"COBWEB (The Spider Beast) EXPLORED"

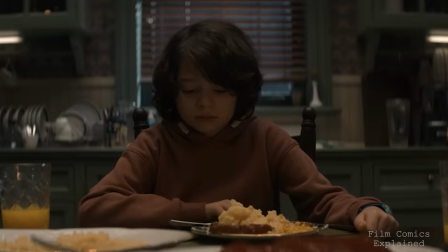4:10 It was a very traumatic event for everybody in the neighborhood, and I personally don't like remembering it.
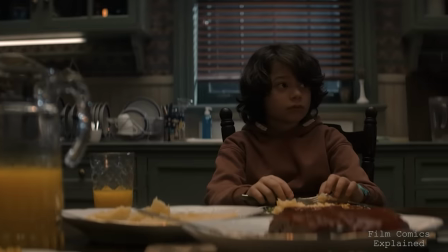4:18 While they calm Peter down by saying that they would never let that happen to him, we're not entirely sure if the story is real or a fabrication to scare him into submission,
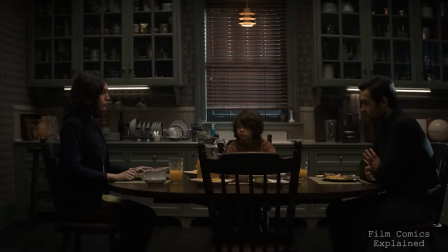4:25 but the deathly glances from Carol and the Homelander-ish smile from Mark indicate that there is much more than meets the
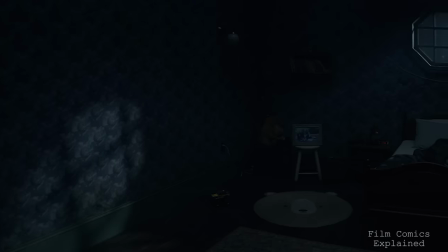4:31 eye. Once again, as Peter sleeps the following night, he's disturbed by not only a sound, but also a voice that calls out his name from the wall, causing him to scream for his father.
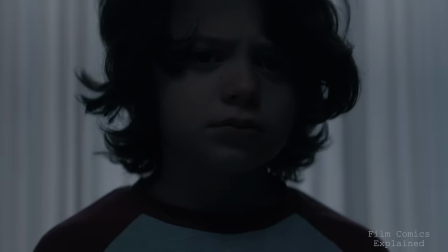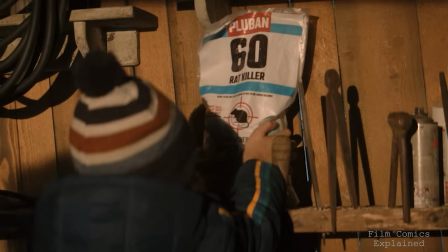4:45 You know what? I mean, it's rats.
With this, Mark takes Peter to the shed and introduces him to rat poison, which the boy notes melts a bit like cinnamon.
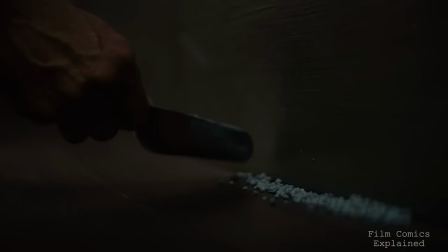4:54 Pouring some outside of his room, when his father realizes Peter was upset the rats had to die,
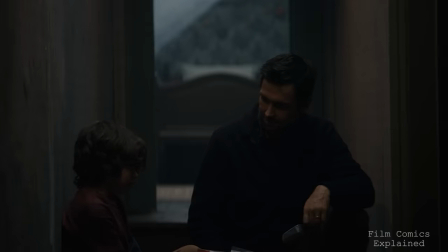4:59 Mark explains that they need to die because they spread disease in addition to keeping his boy up at night. He also notes that sometimes you need to make tough decisions to protect your family, something the boy takes heed to in another big setup with a huge payoff.
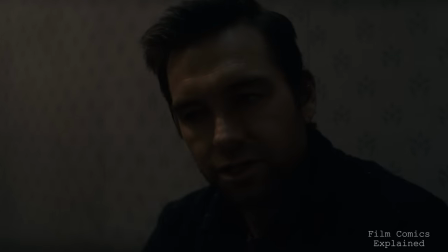5:12 Every line that drips from Star's mouth, be it the cultivating pumpkins or teaching young Peter the joys of rat poisoning, all in the name of familiar protection of course, is laced with dual meaning tension.
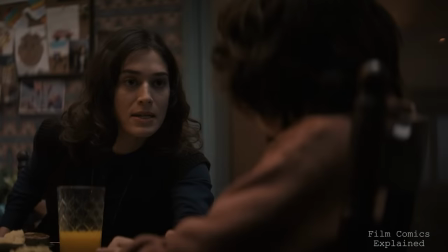5:22 Then painting the other half of our parental picture is Carol, brought to life by the inimitable Lizzie Kaplan.
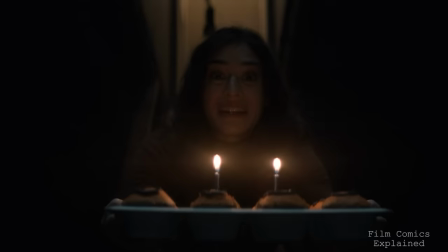5:28 Imagine tossing Misery's Annie Wilkes into a blender with the fervor of Carrie's mother, and you've got the high-strung cocktail that is Carol.
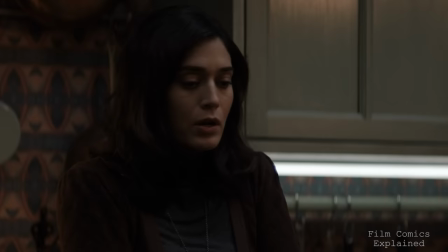5:35 This Stephen King-inspired mother figure has a wardrobe that screams more restraint than a straitjacket.
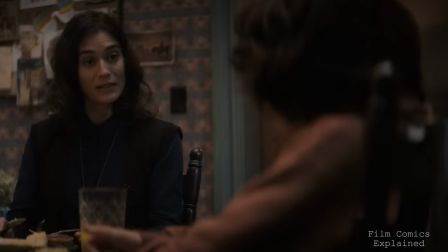5:40 Though the film is happily frolicking in secular fairy-tale woods, Carol, with her ever-present cross necklace and janitor-like key ring, never lets us forget her devout ways.
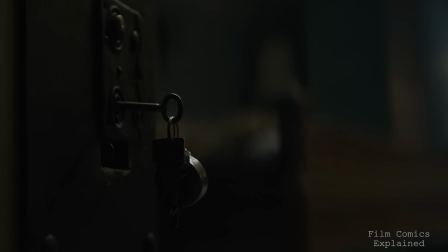5:49 And those keys are not just a stylistic choice. Every door, and there are many in the cobweb manor, yields to her, making her feel like a twisted prison guard,
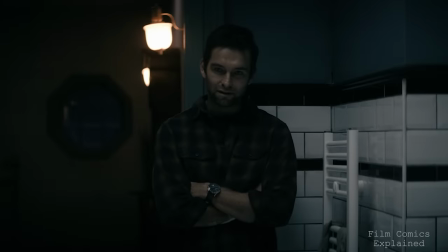5:57 while Mark gives the impression of a prison warden that takes a liking to his job.
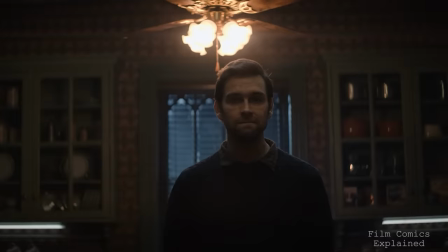6:04 Stand up. I said, stand up.
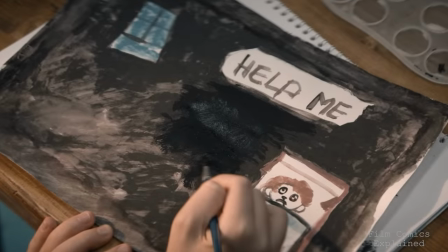6:09 At school the next day, amidst the crayons and construction paper of their Halloween art project, Peter sketches the events of his sleepless nights.
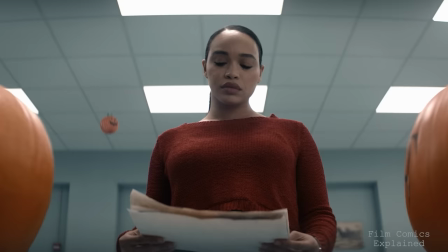6:17 Obviously mortified by his artistic pleas for help, Miss Devine takes note and dips her toes into the familial enigma, only to face a brick wall, quite literally, of denial.
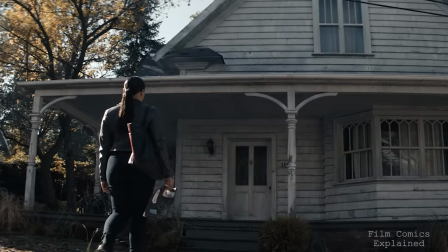6:26 Visiting the home, she's met by Carol at the front door, who's not too pleased about the uninvited guest.
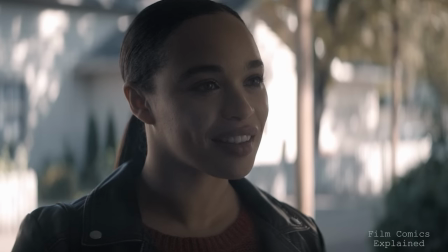6:31 Noting she was a teacher herself before she became a mother, in a subtle clue to an event that changed her on a fundamental level, Carol is angry to find out what Peter had drawn.
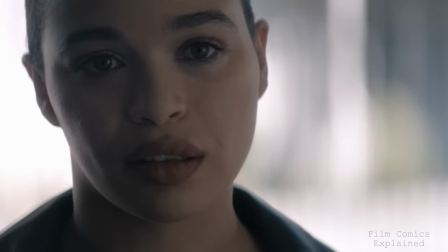6:40 I see. Well, this is embarrassing. You see, Peter has an overactive imagination.
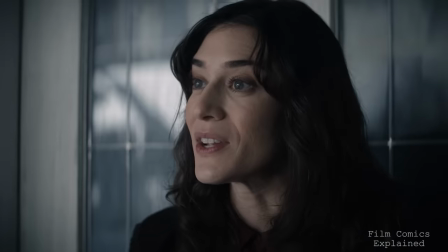6:46 I do appreciate your concern, though.
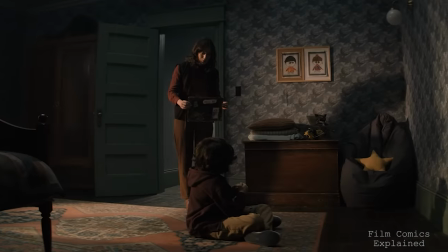6:48 Confronting Peter, his mother questions why he was asking strangers for help, before ominously warning that his imagination was going to get him into trouble someday.
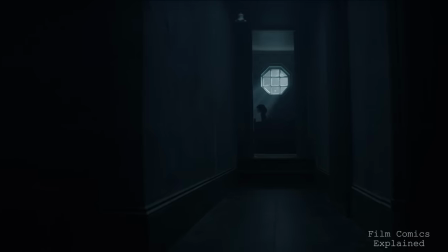6:56 Undeterred, over subsequent days, Peter engages in whispered conversations with this unseen entity, discovering that she was named Sarah.
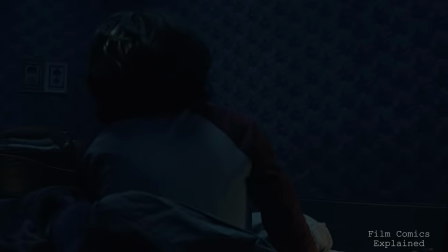7:04 Telling him not to be scared of her, she notes that he looked like he was in need of a friend. Cleverly offering to go away if he wanted, Sarah then tricks Peter into letting his guard down. with the boy then becoming comfortable with sharing his entire life with her.
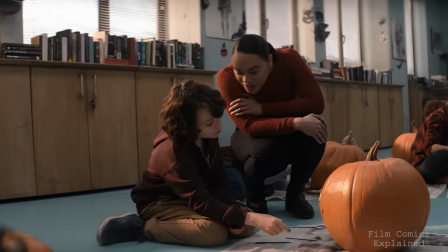7:16 Things then seem to take a positive turn at school with Mr. Vine's relentless optimism starting to rub off on him,
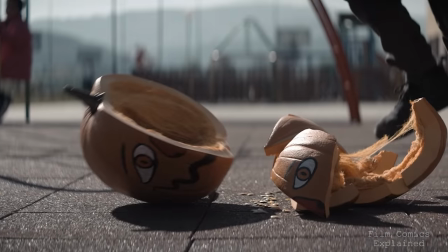7:21 but when Brian knocks him over and steps on his pumpkin at recess, the boy begins to spiral back into misery and the arms of Sarah,
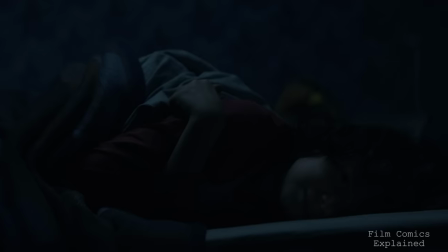7:28 who both love the company. When he shares what happened with Sarah that night, the voice in the wall emboldens him to stand up for himself,
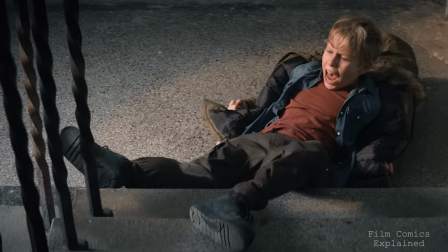7:35 but instead of retaliating when pushed, Peter becomes the aggressor, stalking Brian and his friend before pushing his bully down the stairs and causing him to break his leg.
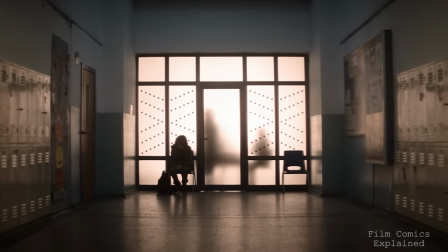7:44 Peter has never done anything like this before! He doesn't have a violent bone in his body!
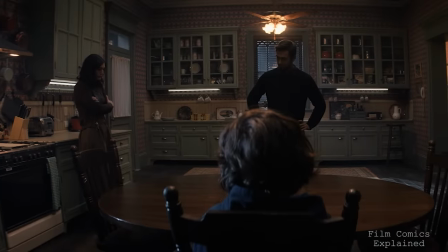7:49 It was an accident.
In the aftermath, Peter is expelled, and his father grills him about them not being a family that solves their problems with violence,
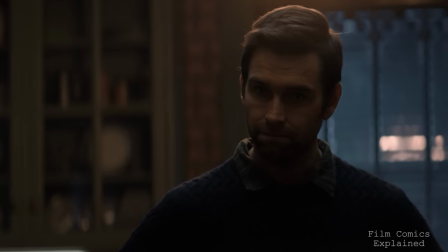7:57 something that is ironically later revealed to be a huge lie.
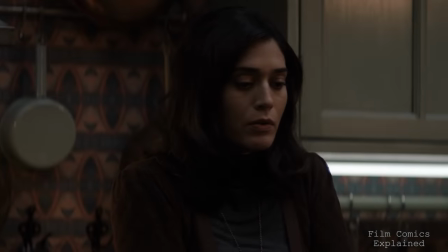8:01 When Carol then tells her husband that he had also drawn a picture of school of a child calling for help, Mark starts to flip out.
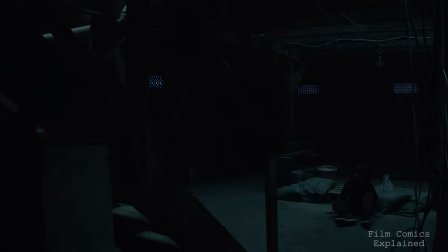8:07 As punishment for saying that he did it because of the girl he heard in his room, His parents ground him and confine Peter to the basement,
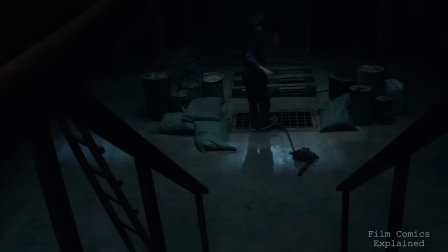8:13 where he stumbles upon a concealed pit shielded by a grate in chains.
We're doing this because we love you.